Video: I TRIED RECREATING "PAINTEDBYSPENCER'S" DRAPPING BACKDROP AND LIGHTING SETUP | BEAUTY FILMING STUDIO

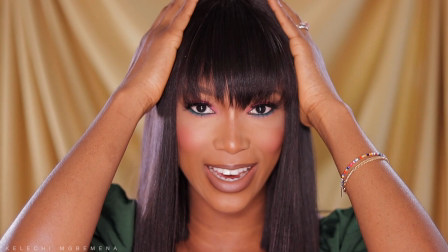so this is what we are looking like right now
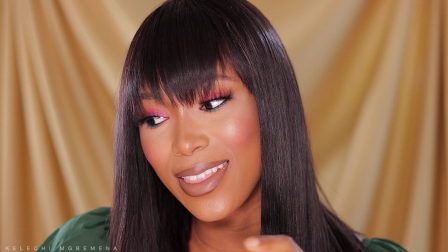trying to replicate Spencer's set up like I said the lights
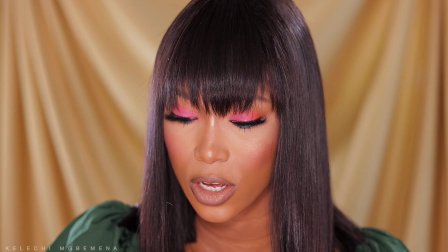I think in his videos are a little bit harsh I could go ahead to reduce this just
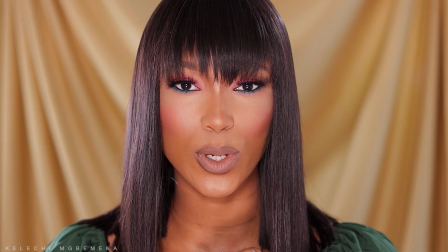a tad bit so from what I could see in his video um one light was
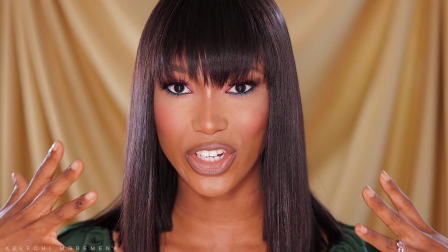acting as the key light and the other one was acting as a feel like just fill in the shadow here I'm gonna to change the background move
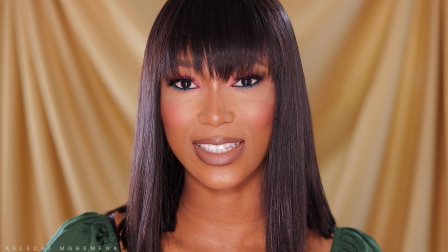like change the design but this is typically what he has going on he has it draped and this is what it's looking like but let me
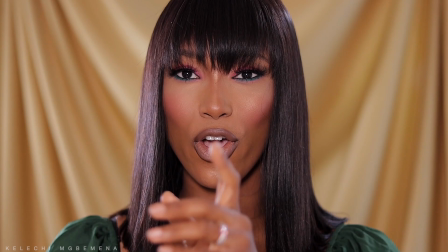turn off one light so you guys can see the difference can we see the difference
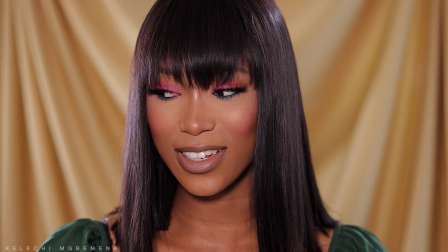again i'm filming with one light one key light over there
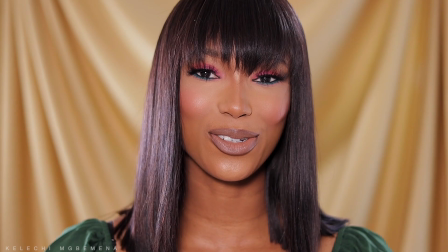and this doesn't look bad i can go ahead to adjust my
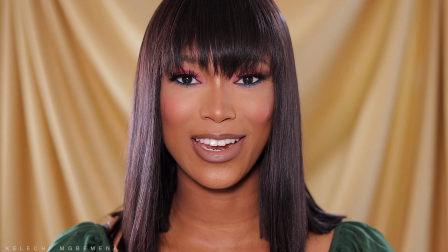camera settings and it still doesn't look bad to be honest with you i feel like
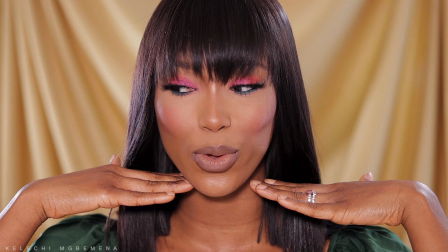we can still get away with this but again with like filming beauty content you don't want shadows and i can see a little bit of shadow
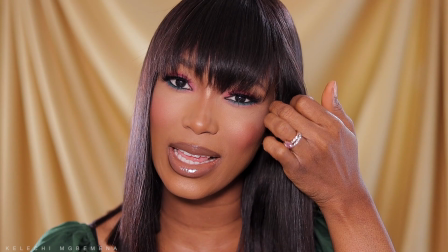going on here i don't know if you guys can see this yeah this doesn't look bad as just like my main light but when i turn the
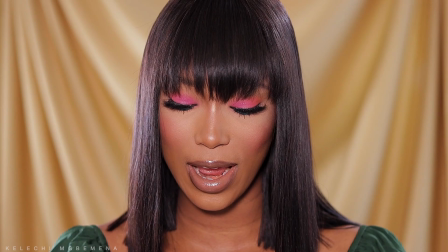second one on guys you're going to see a huge difference in terms of quality so i'm going to turn this on right now
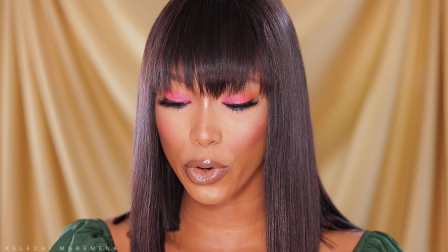did you guys just see that now this is a little bit too bright so i'm going to go ahead to just dim this down a little bit oh gosh this
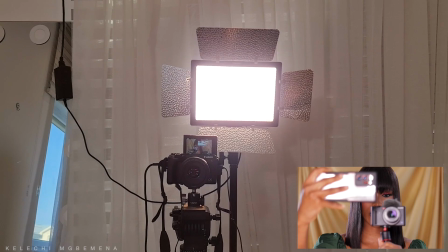is so beautiful guys this is what we have going on like i said the first light on the top this which is this one over here
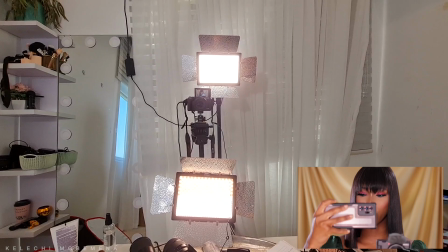is definitely brighter than this one over here i don't know if you guys can see the difference but this is going to be my key light and
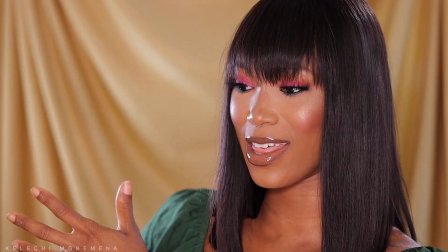this is the fuel light which is similar to what he has going on now again notice um i do have a light or just over
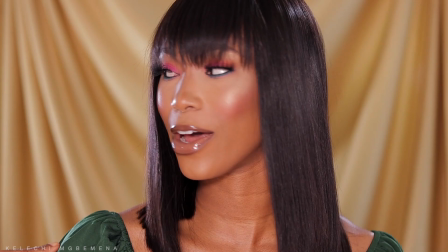here that acts as my back light so that is going to eliminate my back i don't know if you guys can see this right here i don't know
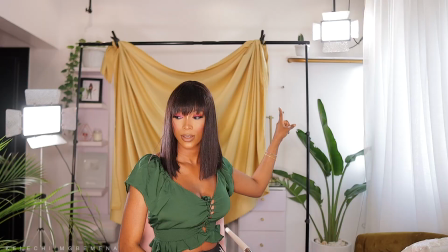if you guys can see like this area of my hair is a little bit illuminate illuminated but yeah i have my hair lights over there you can so
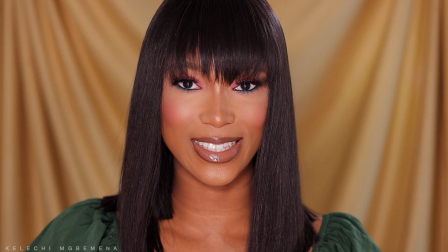i have my back lights turned off now again i still look amazing i still look good um the the light in front of me it's
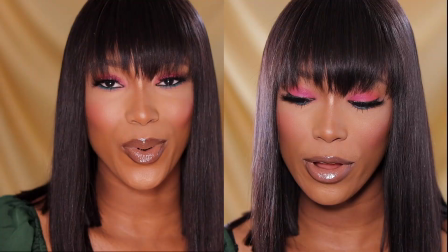kind of illuminating the back as well as illuminating me at the same time but you guys could see the difference that that made in terms of making
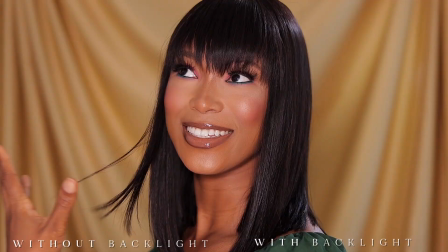me stand out but also standing making my background pop a little bit more because again this is like a satini silky fabric let me turn this
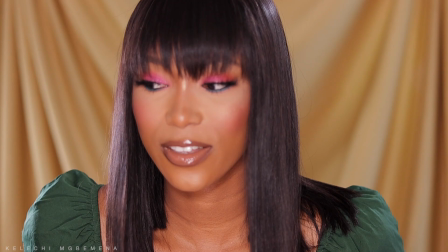on
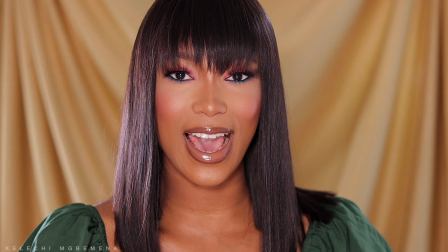and yeah could you guys see how that illuminated my background
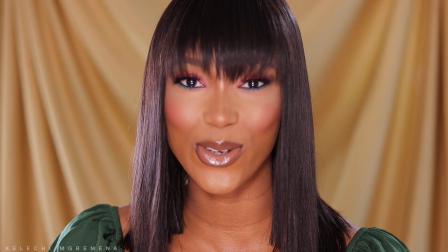but still illuminated me and makes me pop so it probably has a
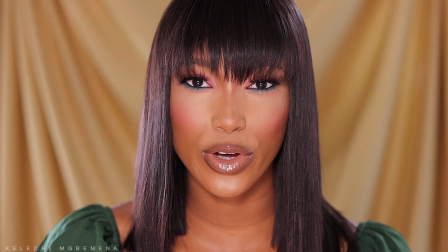reflector really not mad at this at all let me know what your thoughts are i'm gonna look straight into
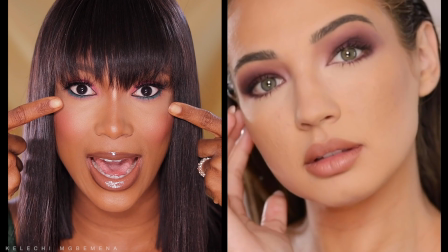the camera just so you guys can see the similarities between
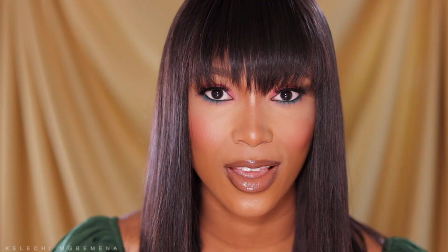the lighting setup in my eyes and in the model's eyes again i hope i'm making sense
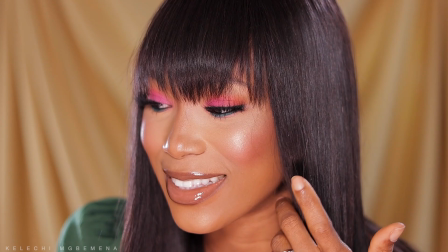i mean this is so beautiful i don't know why i didn't think about this since but look at this
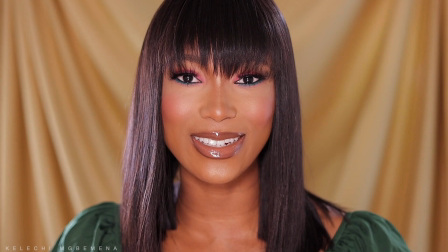and yeah i'm i'm so loving this new series because not only do you guys get to learn
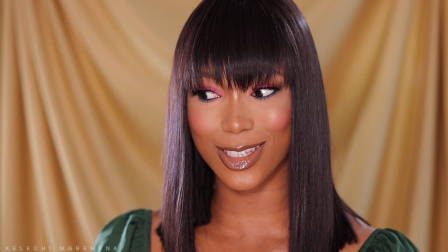i also get to learn new ways of improving my quality
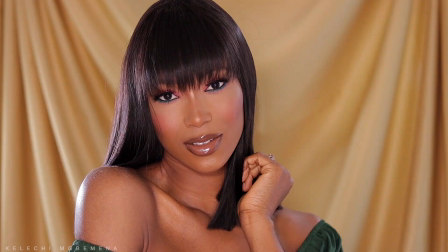and this i've never done this before but this looks so amazing
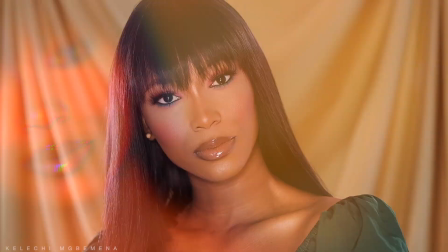so what i want to do right now is to probably
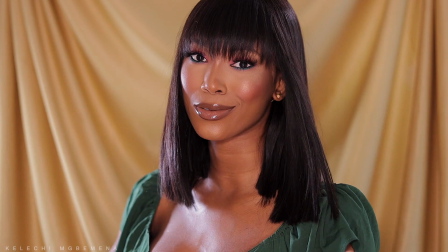change up the design of this drapes um and maybe try out maybe one or two other fabrics to see if
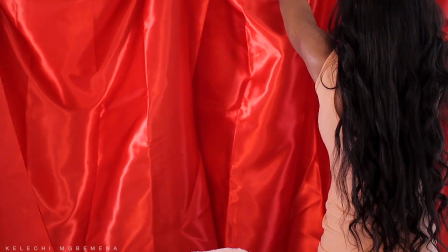this can work with different fabrics and different um textures at the same time okay